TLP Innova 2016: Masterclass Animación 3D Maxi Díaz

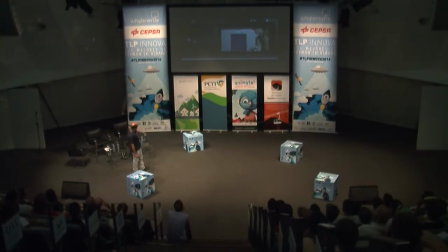Vamos a darle al vídeo.
You can't be here.
Bien, aquí. Vale, en este momento fijaos bien.
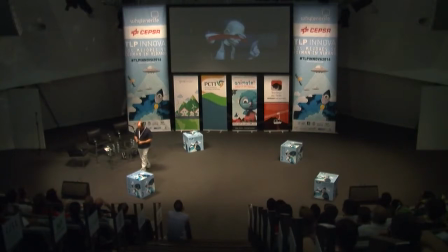El personaje que tiene el objeto se está tapando la cara. ¿Qué estamos consiguiendo con esto? Vale, pues en primer lugar, hacer que el espectador no se fije en la cara. La cara es un punto muy importante, en concreto los ojos, de atención, ¿no? Realmente siempre tendemos a mirar a la cara a un personaje, ¿no? Entonces, vamos a hacer que se tape la cara.
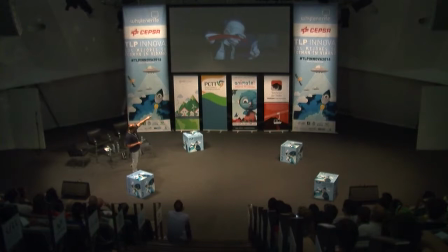Además, con el brazo estamos indicando el punto al que el espectador quiere que mire. Y además, estamos sacando el objeto fuera de la silueta para que sea más fácil verlo. Es decir, estamos trabajando de una forma relativamente sutil, ¿vale? Para indicar al espectador que mire justamente en el momento que a nosotros nos interesa y al punto que a nosotros nos interesa.
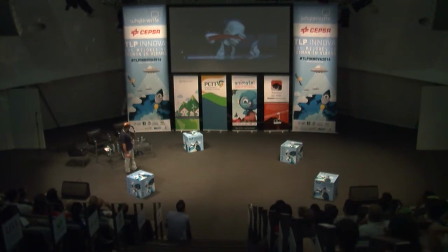Vamos a seguir dándole al play. Y vamos a parar un poco más adelante. ¿Veis? Aquí está el objeto. Ahí lo está mirando para marcarlo bien. Y un poquito más adelante lo arroja al suelo. Vale, fijaos bien que la forma de pisar lo que está consiguiendo también es marcar una línea hacia arriba, ¿vale?
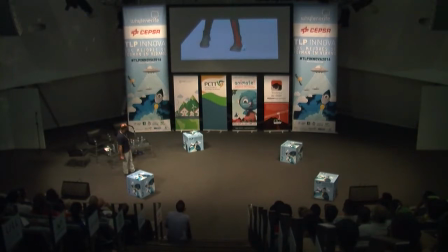Que nos va a llevar otra vez a la cara del personaje. Vamos a darle al play y terminamos de ver el plano. Fantástico. Bien, estamos todo el rato jugando, ¿vale?, con el recorrido visual para eso, para llevar al espectador de una forma sutil allí a donde nosotros nos interesa.
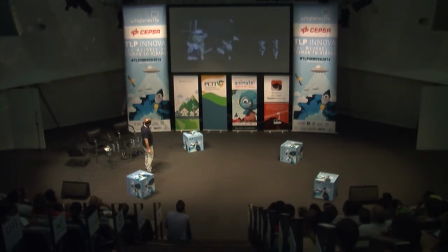Vamos a ver más vídeos. Aquí tenemos otro caso. Vamos a darle al play.
Well, yeah, there are all kind of conspiracy theories out there.
Bien, vamos a ver el siguiente. Ay, perdona.
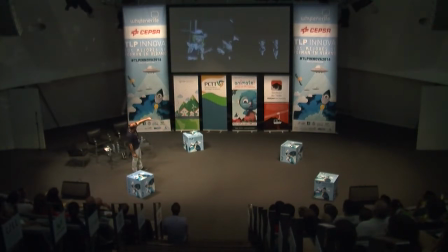Bien, en este caso, fijaos bien, aquí no hay marcada ninguna flecha, pero estamos viendo el arco que forma la espalda del personaje, ¿vale? Y el, digamos, la forma del micrófono que está apuntando a la cara del personaje. Estamos de alguna manera indicando al espectador que mire ahí, justo a ese punto, ¿vale? Vamos a ver otra vez el vídeo.
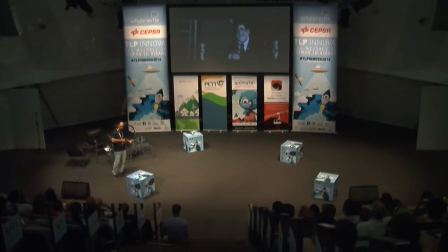Bien, y al final del plano hace este gesto que lo que hace es sacarnos para llevarnos al siguiente plano, ¿vale? Entonces, siempre el recorrido visual es una herramienta más para poder, digamos, contar la historia. Otra cosa importantísima, ¿vale? El tema del ritmo. Parece que nosotros los animadores somos artistas gráficos, ¿no?
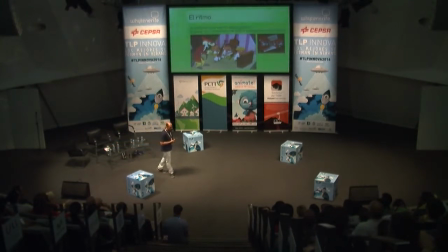Que lo que va con nosotros es la imagen. Y realmente no es así. Hay otra cosa que tiene que estar de base, que es el ritmo. Cuando nosotros estamos haciendo una escena, estamos preparando un plano, tenemos que pensar el ritmo, en el ritmo de esa escena. Cuando tenemos un buen apoyo de acting, en el audio de un actor, ¿vale?
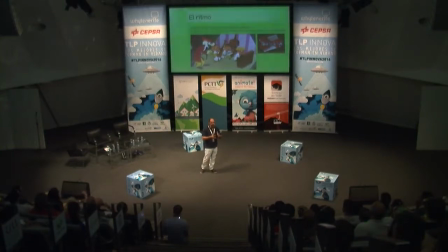Es una buena base para intentar meter ese ritmo dentro de la escena. Pero ¿qué pasa cuando estamos trabajando con una escena que es pura acción? ¿Qué hacemos, no? Porque si no conseguimos ese ritmo de base, es muy difícil que el músico que trabaje después para colocar la banda sonora le vaya a imprimir el ritmo.
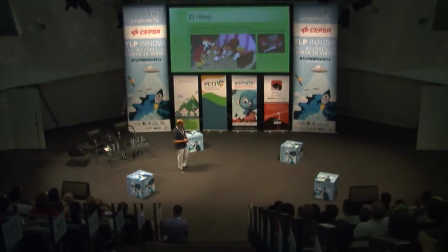Si no lo tiene el plano, difícil es, ¿no? Entonces nosotros tenemos que aprender a trabajar con eso, ¿vale? Con ese concepto. Esto es un plano que tenía en Planet 51, que tuve que animar. Y realmente este plano, el planteamiento que... Vamos a ver el vídeo primero.
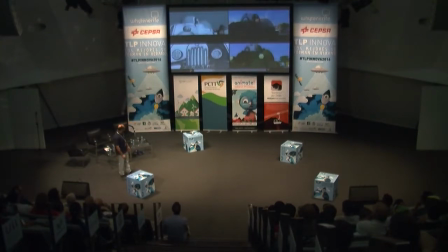No es un plano muy complicado en lo que se refiere a lo que es la propia acción, pero sí era complicado en lo que decía del ritmo, ¿vale?
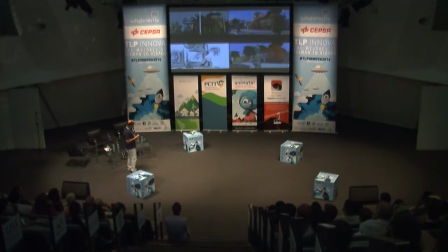Nosotros aquí en la parte inferior izquierda tenemos el planteamiento que había de storyboard. Simplemente había un dibujo, ¿vale?, en el que había un montón de personajes corriendo. No había mucha intención ahí en ese sentido, ¿no? Eso es un poco el concepto del plano. En el layout, que es lo que tenemos aquí a nuestra derecha abajo,
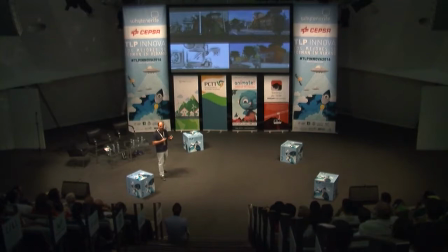simplemente lo que había es un montón de personajes saliendo, pero a una forma, digamos, una velocidad uniforme. No había ningún tipo, digamos, no había momentos de parada, de silencios, de arranques más fuertes, es decir, no había ese ritmo, ¿vale?, dentro de la escena. Vamos a ver otra vez el vídeo, por favor.
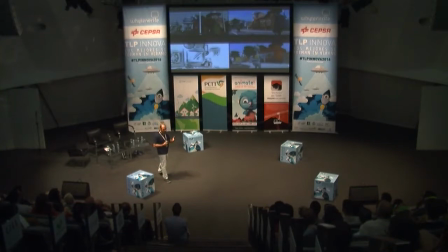Vale, entonces yo lo que quería conseguir dentro del plano es eso, intentar de alguna manera presentar a los personajes con un cierto ritmo, una cierta cadencia, ¿no? Intentar que hubiera un cierto interés, ¿vale? Entonces, vamos a ver el siguiente vídeo. Lo que yo hice fue... Perdón, este vídeo, vamos a verlo.
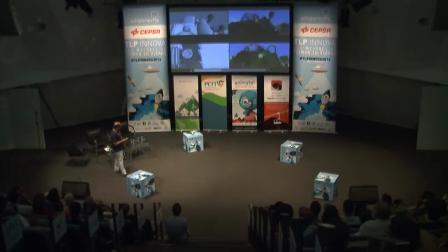Vale, lo que yo hice fue buscarme una música, una pequeña banda sonora que me pudiera dar, digamos, una intención de ese ritmo. Y en función de eso, empezar a trabajar, ¿no?
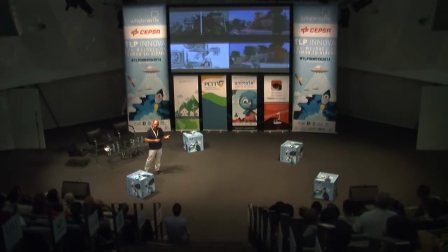Yo quería un parón importante, justamente cuando el personaje se bajaba, para presentarlo bien, el primer soldado, y luego a partir de ahí que fueran apareciendo los demás, ¿no? De alguna manera. Entonces lo que hice fue buscar una música que pudiera encajar ahí de alguna manera, ¿vale?
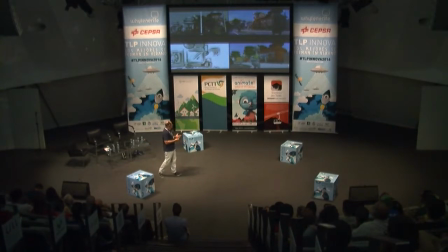Y sobre esa empezar a trabajar. Eso me daba una base rítmica que luego garantiza que de alguna manera, pues eso, esa animación pudiera tener ese ritmo, ¿vale? Vamos a ver más cosas. El centro de atención. Esta es otra cosa también muy interesante, ¿vale?
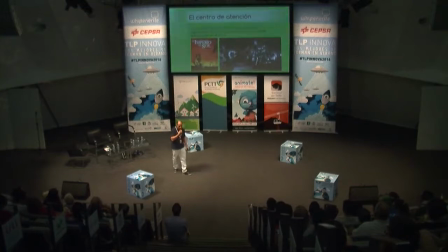Nosotros, la forma que tenemos de funcionar, digamos, nuestro cerebro, es recoger siempre la novedad. Digamos que la novedad es lo que le interesa a nuestro cerebro, fundamentalmente. Yo estoy seguro que a vosotros os ha pasado alguna vez de llegar a coger una rutina, ¿no? Vais todos los días al mismo centro de estudio, de trabajo, lo que sea,
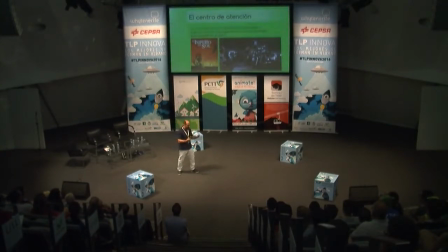todos los días vais por el mismo camino y de repente un día llegáis allí y no os acordáis absolutamente de nada de lo que ha pasado. Desde que os habéis levantado hasta que habéis llegado, el resto se ha borrado. Es como si no existiera. Mágicamente os habéis aparecido en el sitio, en el punto final, ¿no?
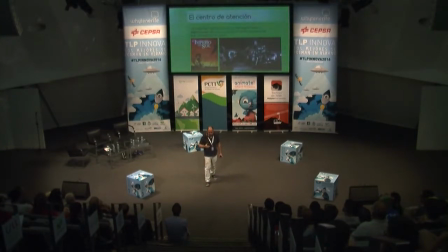¿Por qué ocurre esto? Pues muy sencillo, porque realmente al cerebro toda esa información repetitiva no le interesa. Directamente ni la registra. Es decir, vosotros pasáis por los mismos sitios, ya lo ha visto, ¿para qué? Entonces, toda esa información no la registra. Entonces, cuando nosotros estamos trabajando en una escena, tenemos que tener claro eso.
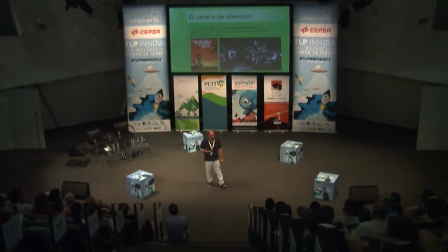Es decir, el espectador se aburre cuando no hay una novedad. Entonces, constantemente tenemos que buscar, de alguna manera, guiar al espectador con novedades, es decir, con cosas nuevas, ¿vale?, que se van produciendo para que el espectador vaya fijándose en esos puntos concretos, en esos momentos concretos,
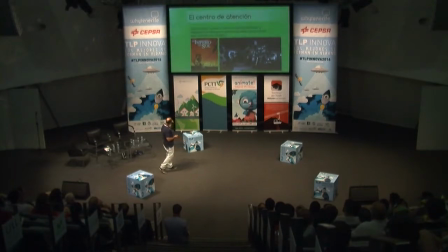¿vale? Como ejemplo, tengo aquí un vídeo del Imperio del Sol, ¿vale?, un trocito de un plano de Steven Spielberg. Vamos a ver el vídeo.
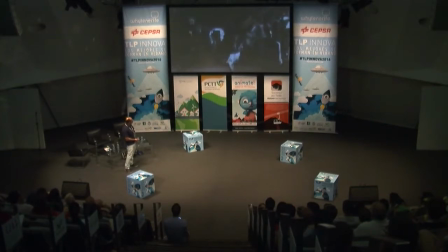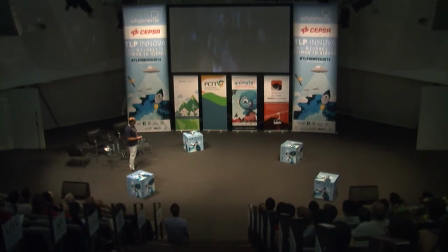Bien.
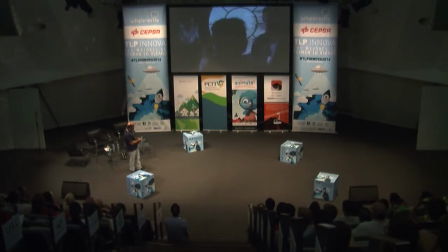Vale, muy bien. Vale. Si os habéis fijado, ocurren un montón de cosas alrededor del niño.
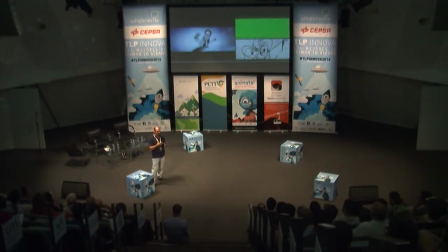Es decir, están todo el rato jugando, tirando la pelota, unos juegan. Es decir, hay un montón de cosas, de novedades que se van introduciendo para que el centro de atención vaya justamente ahí. Se trata de ir generando nueva información para que el espectador tenga un punto de interés durante todo el tiempo. Yo tengo aquí un plano de Atrapa la Bandera, que no es exactamente lo mismo, pero va por ese camino, ¿vale?,
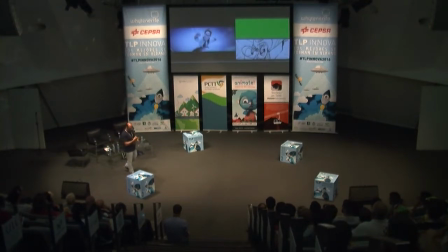en el que los personajes se van dando, digamos, la alternativa en la actuación para intentar mantener ese interés, ¿no? Vamos a ver el vídeo.
We've already received thousands of emails claiming the moon landing was a hoax. Social media is going nuts over this.
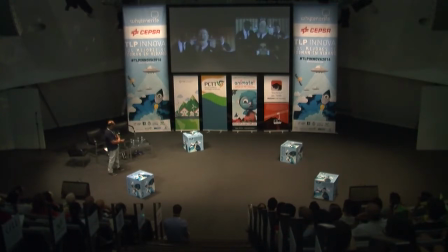Everybody's already calling it a big lie. Madam President, we have to stop this fraud right now.
Poco es el mismo concepto.